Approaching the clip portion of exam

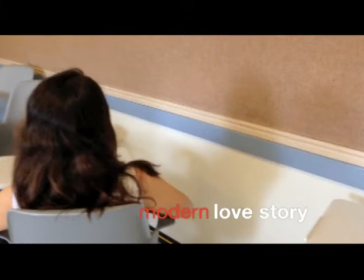0:00 So this is my advice on how to approach the clips for the exam. You'll watch the clip 3 times.
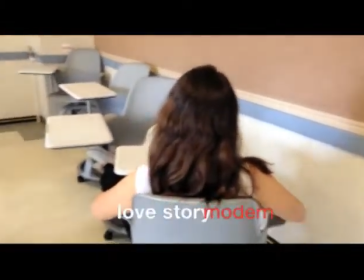0:05 Alright, so let's try to identify the most important shots. We've got a pan over on students.
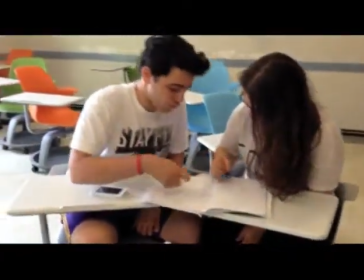0:10 You know it's a classroom setting. We're also trying to figure out an overview, the main idea of what's going on.
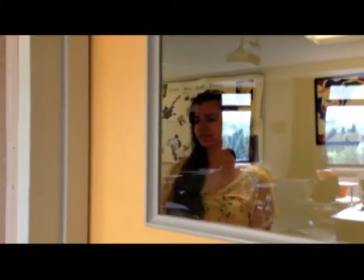0:16 We've got a mid shot of a teacher. Might be important. Let's see. New student walking in.
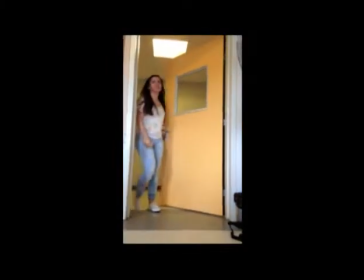0:24 Oh, we've got a low angle shot, looks like. So she must be important for some reason.
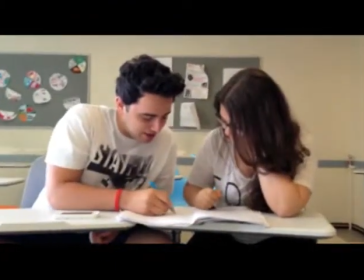0:29 That may be an important shot. 2 shot. 2 kids just studying and playing around, having a good time.
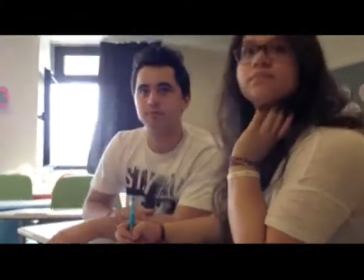0:37 Uh-oh, something catches his attention. So we have a 2 shot. Oh, she's mad about something, so she must like him.
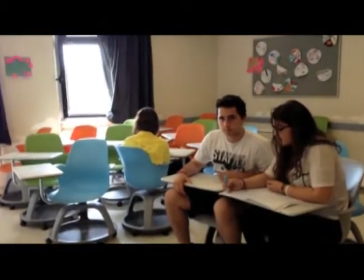0:46 And looks like his attention has been caught by someone else. There was a close-up on him.
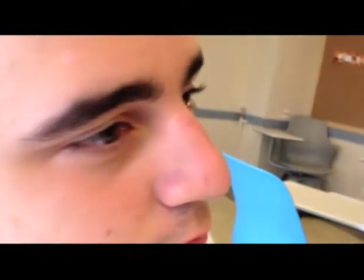0:51 So that close-up, that extreme close-up may be important. The 2 shot and the extreme close-up.
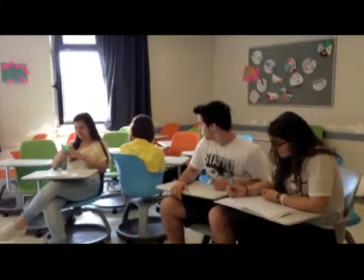0:56 That alternation, that may be pretty important. So let's see.
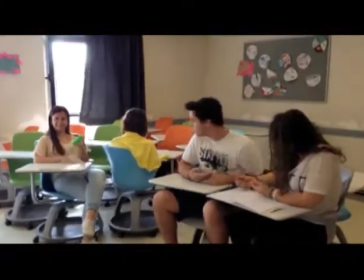1:02 Okay, so she's got his attention again. Let's call her jealous girl.
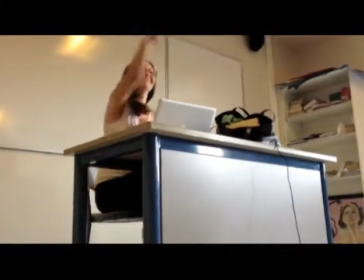1:09 Teacher, high angle on the teacher, showing how she's important. She throws the book at them. Nice acting job.
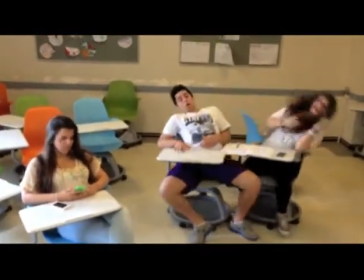1:14 Alright, so kind of a group shot with them still playing around. Oh, got the book thrown at them. Okay, tracking shot. Nice. This may be very important. Oh, especially since the new girl walks by.
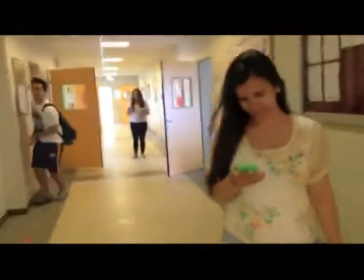1:30 We'll call him Casanova. This is going to be really important.
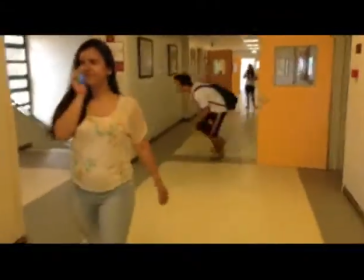1:34 He will go to any length to catch a glimpse of her.
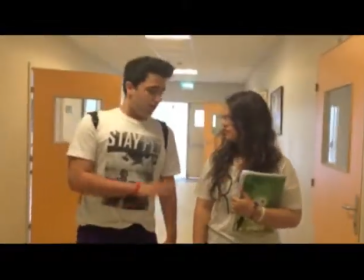1:39 So that's pretty important. Oh, now here's that 2 shot again of the original couple, Casanova and jealous girl.
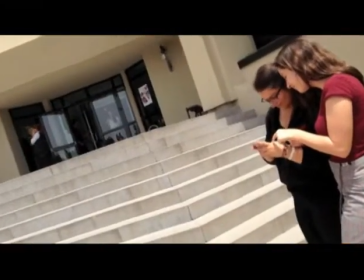1:48 Ooh, zoom in on her emotions. Oh, she's upset. That's going to be pretty important. We may already have our 3 shots that we can focus on.
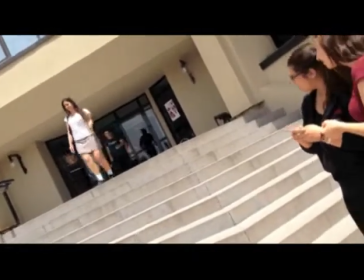1:55 Because we know that our overview, the main thing that's going on so far is
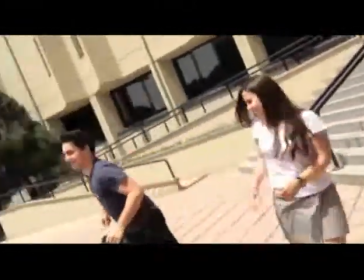2:01 jealous girl and Casanova. The 2 of them are flirting around, studying, but a new girl comes.
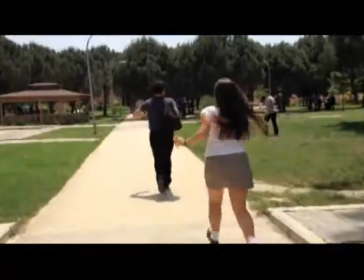2:10 And the other girl gets jealous. Now he's playing around with her.
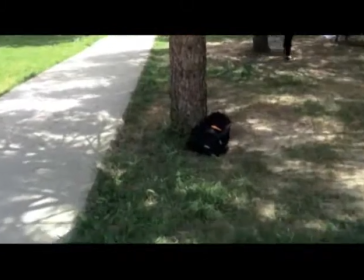2:16 He's pulling some kind of prank on her. So here's a point of view shot.
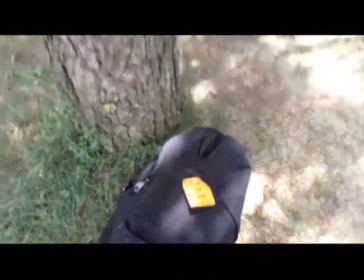2:26 And she's going to follow the arrows to see what she's done.
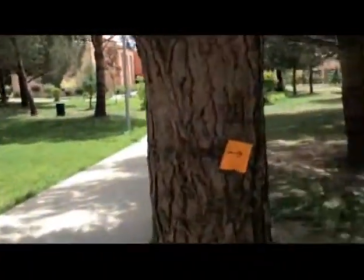2:30 Now we're approaching about 2.5 minutes, so our clip won't go over this.
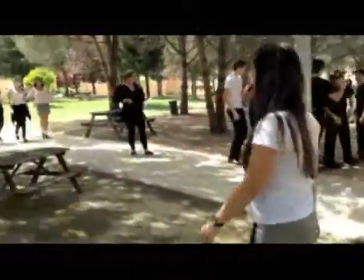2:35 So we'll stop about here. So our overview, we know that there's a boy and a girl.
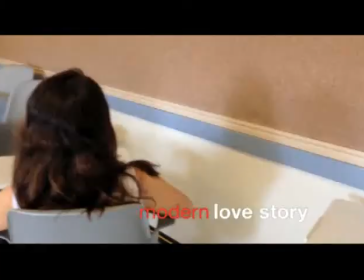2:42 The jealous girl becomes jealous when the new girl arrives. Casanova, his attention is turned. So we know that's in the overview somehow.
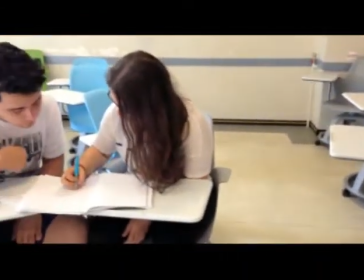2:52 So let's take a look at it again. We'll pay a lot more closer attention to the shots and at what times they are.
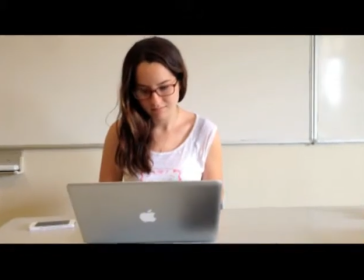2:58 Okay, so there was our pan over, kind of sets up everything. There's our teacher. So you know it's a classroom setting with the teacher, with some students who are flirting around.
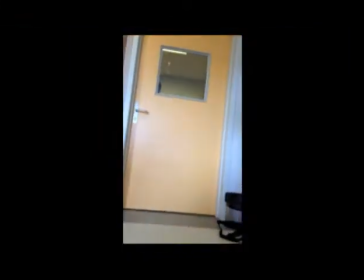3:05 Here comes the new girl. Up, high angle shot. She is important.
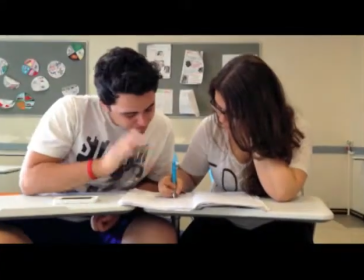3:11 I'm probably gonna use this one. I'm gonna look at the time. So I'm gonna write those times down. Then we have a 2 shot.
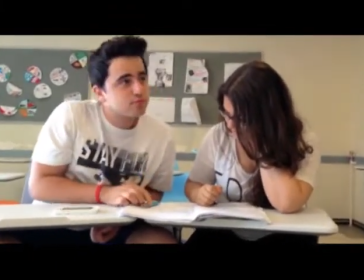3:18 Showing their relationship. His attention is taken.
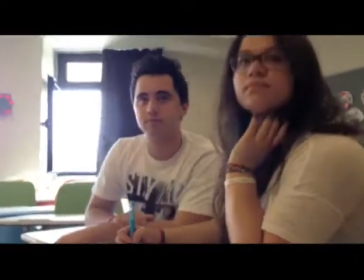3:23 2 shot again. He wants to know who the new girl is. She gets mad.
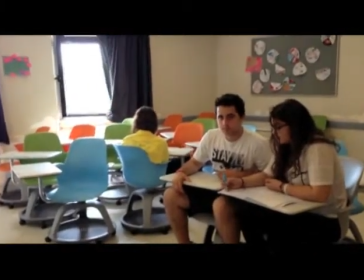3:30 Extreme close up for his emotion. Back to the 2 shot. And then the new girl walks in.
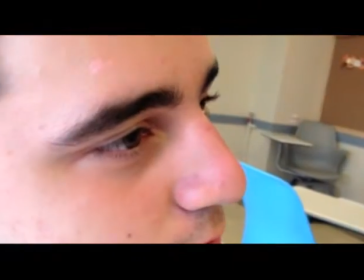3:36 Extreme close up again. So that's very important. I'm going to use that for sure.
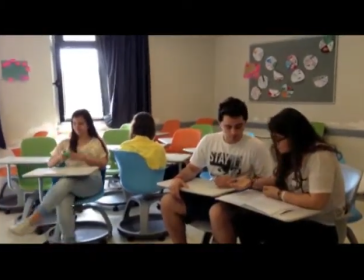3:40 So I've got the two shots already that I'm going to use.
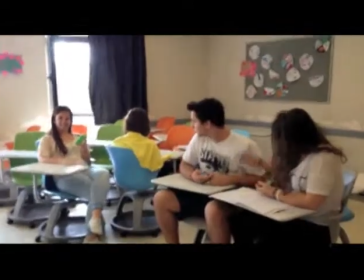3:45 Okay, the high angle, because that sets up that the girl is very important, and that would kind of allow me to write some kind of little bit of an overview.
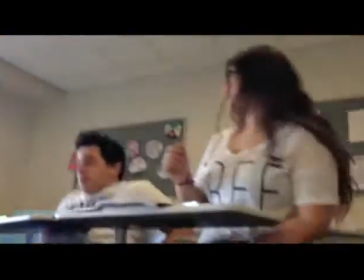3:53 High angle on the teacher again, throws the book, another angle of the book being thrown.
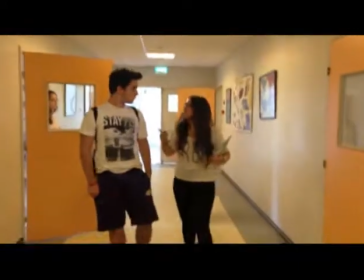4:02 Okay, that's just kind of a side story that's not important enough to focus on. This is important.